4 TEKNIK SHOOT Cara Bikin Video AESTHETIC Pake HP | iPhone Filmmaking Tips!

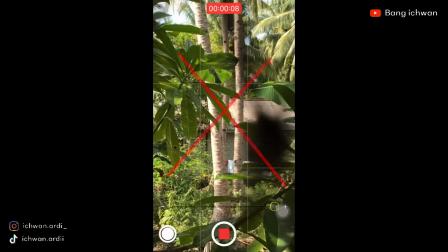(2:38)
Karena itu terkesan tidak menarik di hasil putus kalian nantinya Bedakan antara gerakan dolly dan zoom
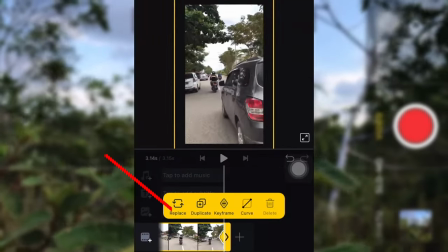(2:44)
ya guys Kalau zoom itu memberikan ilusi kamera bergerak mendekati atau menjauh objek
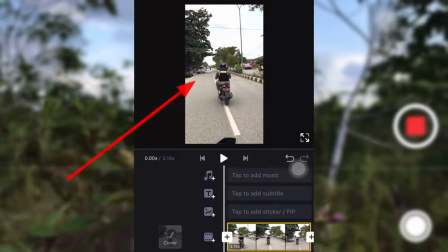(2:50)
Dengan cara mempersempit atau memperluas frame pada proses editing video Nah
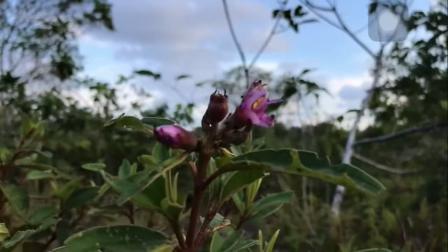(2:56)
efeknya ini secara visual berbeda dengan gerakan dolly kalau doli itu tidak mengubah ukuran frame
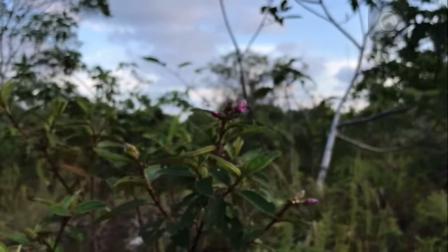(3:02)
dan depth of field sedangkan zoom itu mengubah keduanya di teknik shoot
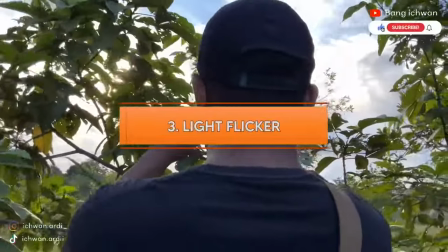(3:08)
yang ketiga disini namanya the light flicker shoot atau sering kita sebut dengan lens fair ya
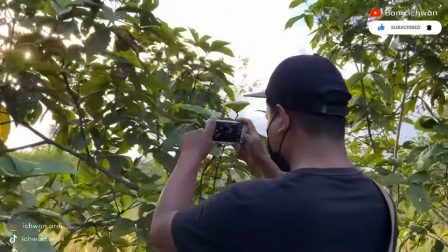(3:13)
guys jadi gerakan kamera ini yang paling simple banget caranya itu kalian cukup arahkan kamera
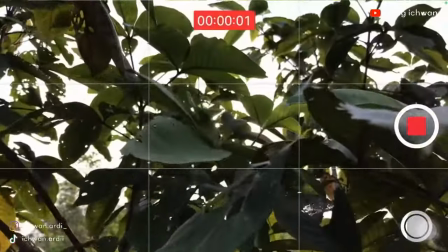(3:19)
hp kalian ke sumber cahaya matahari movement secara perlahan jadi untuk awal
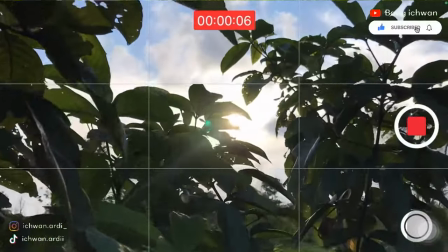(3:24)
lensetnya kalian bisa shoot dulu subjek di sekitar kalian yang ada sumber cahaya yang akan
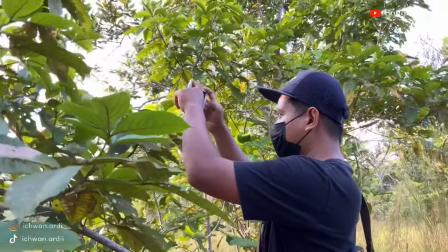(3:30)
nampak tertangkap kamera kalian dan disini saya langsung praktekin jadi kalian bisa lihat ya guys
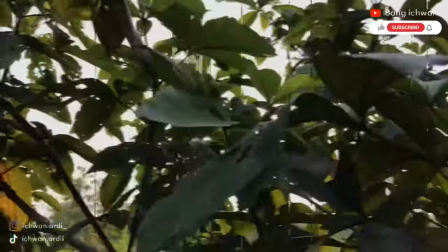(3:36)
lakukan perlahan mendekati sumber cahaya dan shoot ini yang
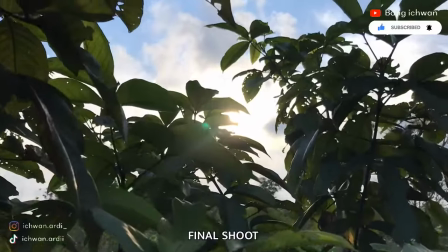(3:42)
paling cocok ya kalian terapin itu di pagi hari atau di sore hari di teknik shoot
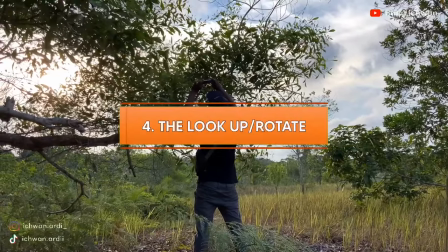(3:48)
yang keempat di sini namanya the look up rotate ya guys teknik ini teknik shoot ini sangat mudah kalian
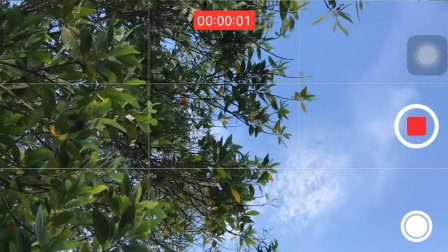(3:54)
terapin jadi Jadi caranya itu kalian tinggal arahin kamera ponsel kalian ke langit
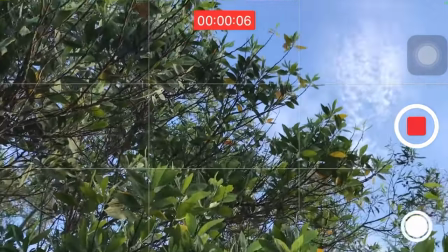(4:00)
secara vertikal Kalau kalian putar 180 derajat sampai dengan 360
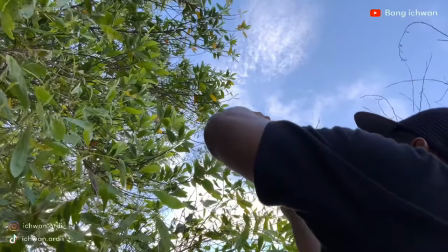(4:05)
derajat Jadi lakukan move on secara perlahan Jadi agar hasil footage kalian itu
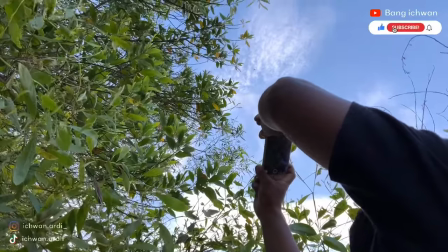(4:11)
terkesan lebih epic
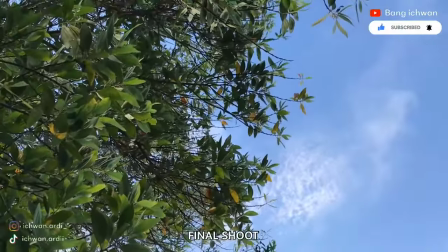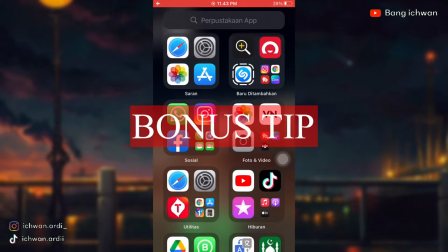(4:18)
Oh ya guys langsung saja kita masuk ke bonus tip tutorial untuk editing video estetiknya
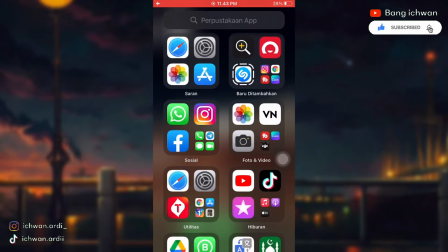(4:25)
ya guys Kita langsung masuk ke aplikasi VN Video Editor kemudian disini kalian bisa pilih
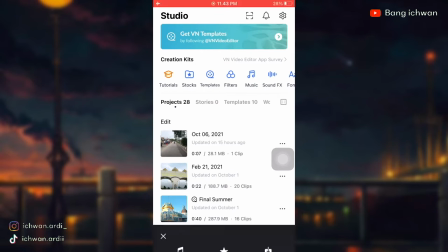(4:32)
tentukan dulu lagu yang kalian inginkan seperti kayak gini misalnya disini yang ini
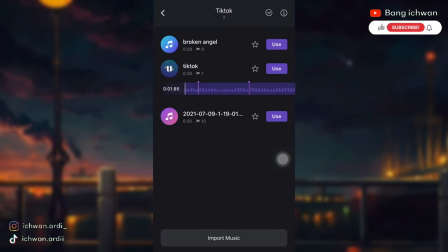(4:38)
disini saya sudah atur beatnya disini untuk tambah ritmanya kalian bisa pilih
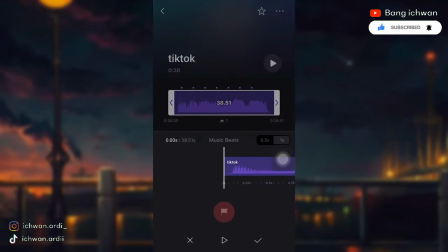(4:45)
yang beat lalu kalian play disini nah ini yang tanda ini kalian bisa gunain untuk menandakan beats antara pergantian footage satu dengan yang lain ya guys,
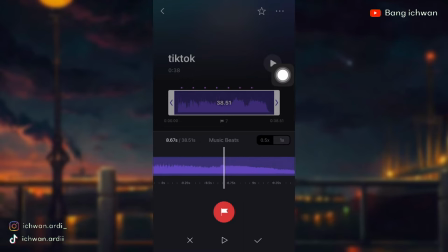(5:01)
disini saya sudah tambahkan semua kemudian tiga misalnya sudah kalian tinggal checklist disini lalu
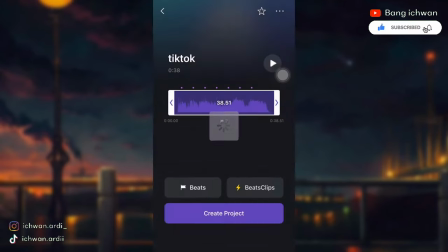(5:10)
tombol yang titik tiga di atas lalu create template kemudian shape only lalu kalian use
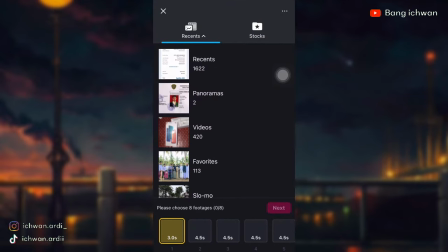(5:20)
kemudian pilih footage yang sudah kalian siapkan
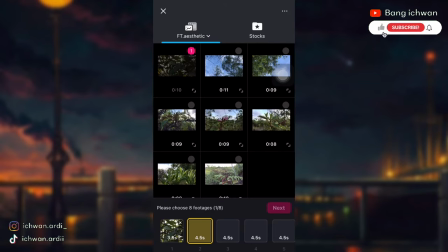(5:26)
disini ada 8 bagian ya guys 8 footage saya masukkan semua
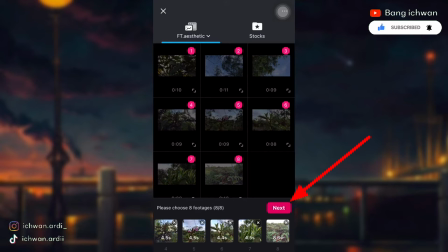(5:32)
kemudian jika sudah kalian tinggal tombol next di bawah ini tinggal tunggu processing nya
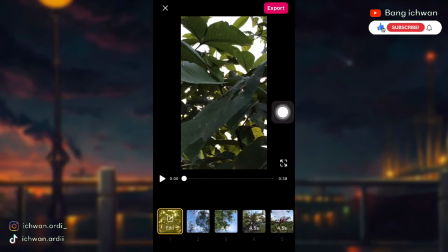(5:41)
nah kemudian kalian tekan tombol export yang di atas ini
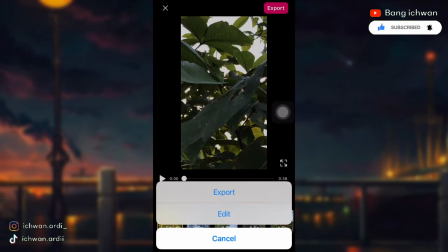(5:46)
kemudian tombol edit dan ini adalah
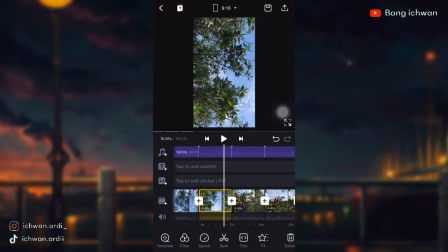(5:51)
timeline ya timeline project videonya kemudian kalian tinggal ubah Frame
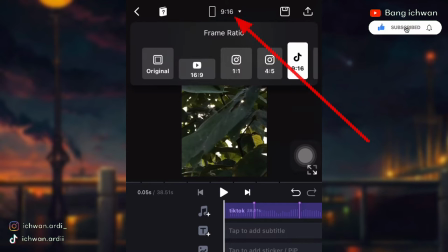(5:57)
ratio yang diatas ini Ubah ke 16 banding 9 Atau mode youtube
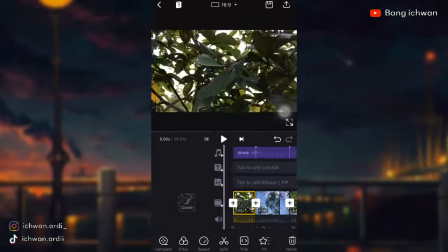(6:05)
Kemudian klik di luar Lalu kalian bisa lihat disini Dan ini kalian
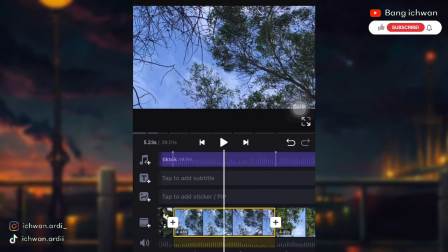(6:11)
bisa Hold di layar thumbnail Lalu kalian bisa Memperlebar atau memperkecil ya guys